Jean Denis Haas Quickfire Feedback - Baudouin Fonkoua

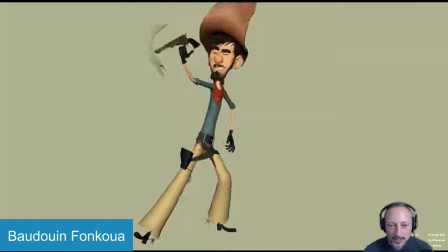0:00 Alrighty, let's play this in full first here. There is no sound. It's gonna go for the gun.
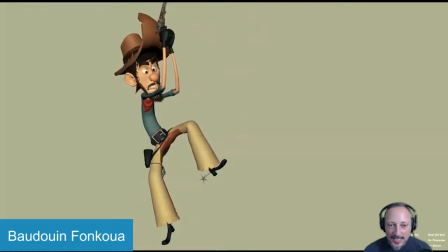0:05 Ta ta ta. Twirl. Shh. Almost shoot. There you go. And then react.
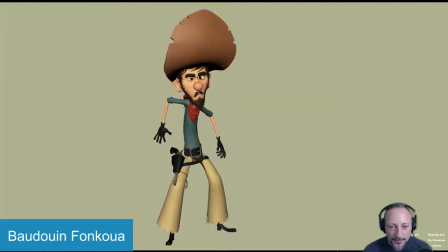0:12 Shpa-boom. Alright. Cool stuff. I like the posing. Everything is clear for the most part. I got some comments here and there. Some nice lines. But the main reason why I'm picking this one is because of the timing. Everything feels a bit too drawn out. No pun intended here with the draw. But this is all takes a bit too long.
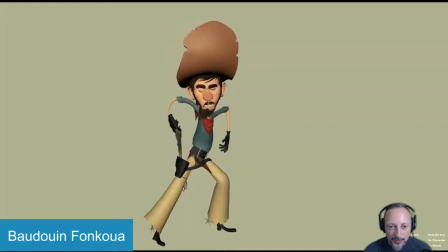0:31 This could be condensed into just doing the twirl, going for the gun. And even this here could just be grabbing this a lot faster.
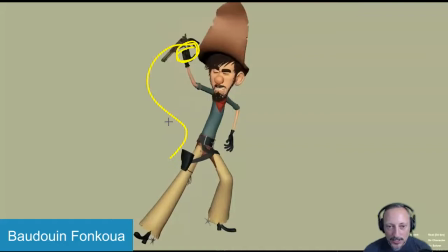0:39 If you can shave a couple of frames out of this and also getting potentially a bit more of an arc into this.
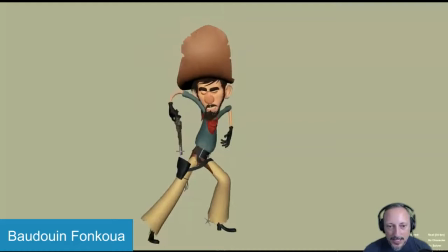0:46 So it follows into that twirl versus this that feels a bit straight here as it goes just straight up there.
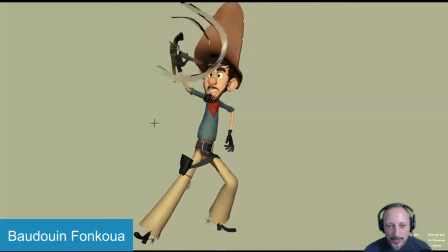0:55 And I like how you have the head move out here, but what I would do is the tricky thing is that you have a lot of stuff covering the face. It seems all very overlapping. You want to keep this as clean as possible. I would consider something where that is a bit more the case of the line of action of the body,
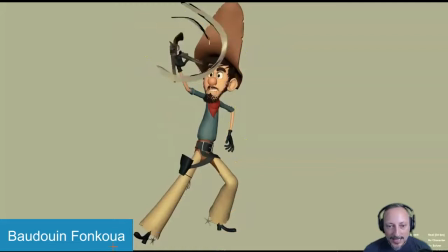1:14 where you have the head way out here, this out here. So the twirl happens like this, and you still have some separation between all of that and the head. And that way it's not so, let me go back here, straight with that. You can have a bit more of a curved body line.
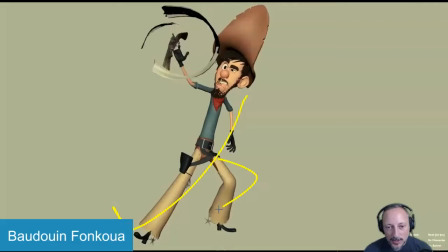1:30 And that way, when you go like this, it's not just that, but because you are potentially this far back, let's just pretend this is where you're at.
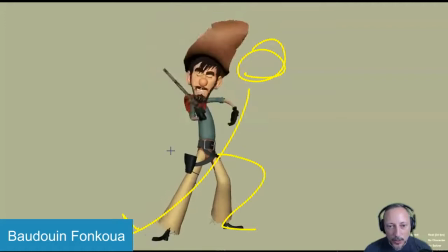1:39 If you put on onion skinning here, well, let me just delete this, it's cleaner. So you have that, let's pretend this far out, and then you go
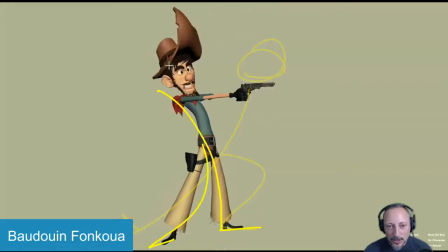1:48 into this, and even that might have a potential bigger move, shoulders up here.
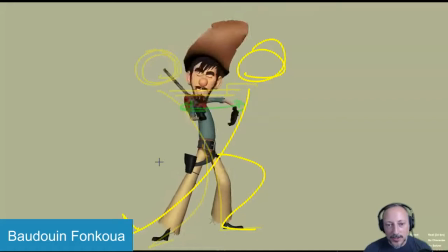1:55 You can see, if I'm going fancy here with different colors, you can see the amount of distance that the character is
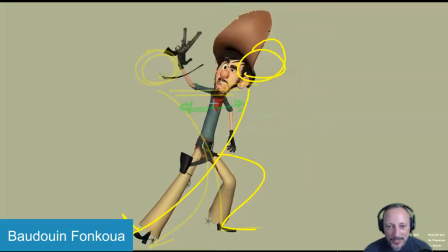2:05 covering here. Versus now, let's go super fancy and go with, what should we go with?
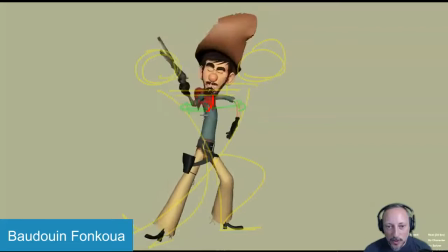2:10 Let's go red. You see right now, you have this line where his body is and then this line where his body is.
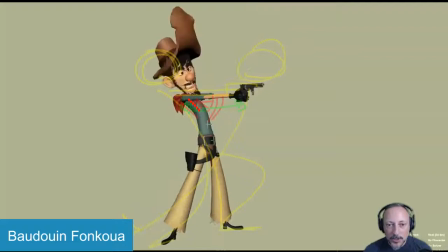2:17 It's just a smaller distance of travel. It just in terms of contrast, it's just not as exaggerated as it could be. Let me switch back to this here. So imagine like those moments would be more exaggerated where you have from here to here,
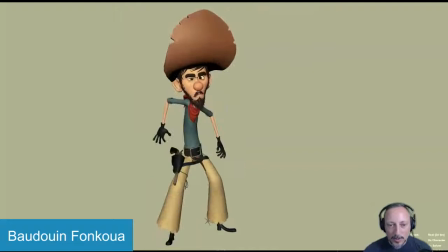2:34 maybe in between would even be lower with the breakdown, just pushing those elements. But going back to the timing, that takes a bit too long.
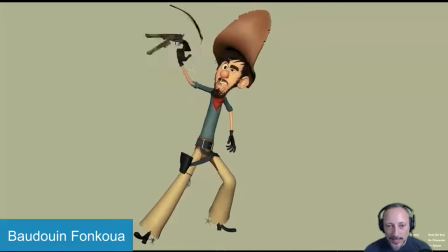2:42 That's not too bad. If you zap into this faster, that's cute.
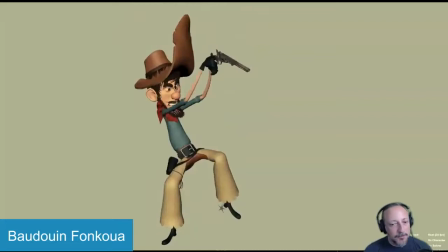2:48 I like that. That's good timing there. But even this could have just a bit faster.
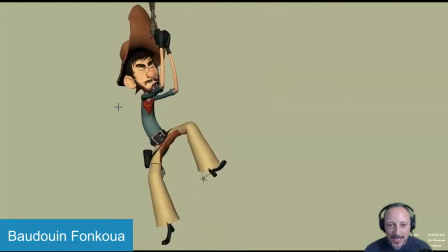2:54 I would shave a couple frames out. That especially, once you get into this, I would find a way to lean him a bit more over there so that we have a clean separation between the head and those arms. So it's not so overlappy there. Like all of that, to me, it just takes way too long.
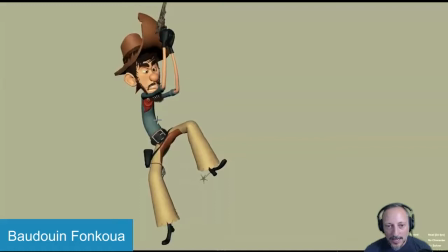3:13 Could be cut in half at least. And if you go from here to here, it might even have a little bit of relaxation in those arms to go lower to separate that.
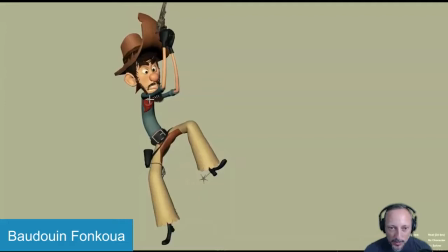3:25 Not that you can go lower than his beard, but trying to find moments where we don't get too close, where it's almost a tangent here with that line and that mouth line there. Just kind of free things up and keep it clean. Because again, imagine the head would be further back. You wouldn't have that overlap.
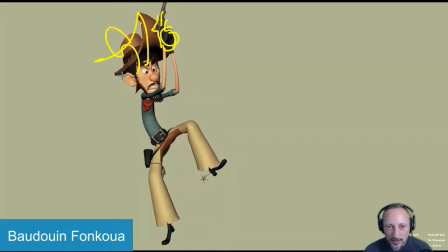3:40 You would have a clean view of the gun, the arms, and then that hat could be somewhere here and the head could be here, and that would just be cleaner. Not that my drawing's awesome, but hopefully that makes sense. That's not too bad, but I would still go, whoa,
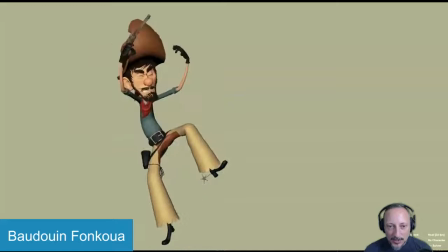3:56 this into maybe a bit more exaggeration in what the root is doing.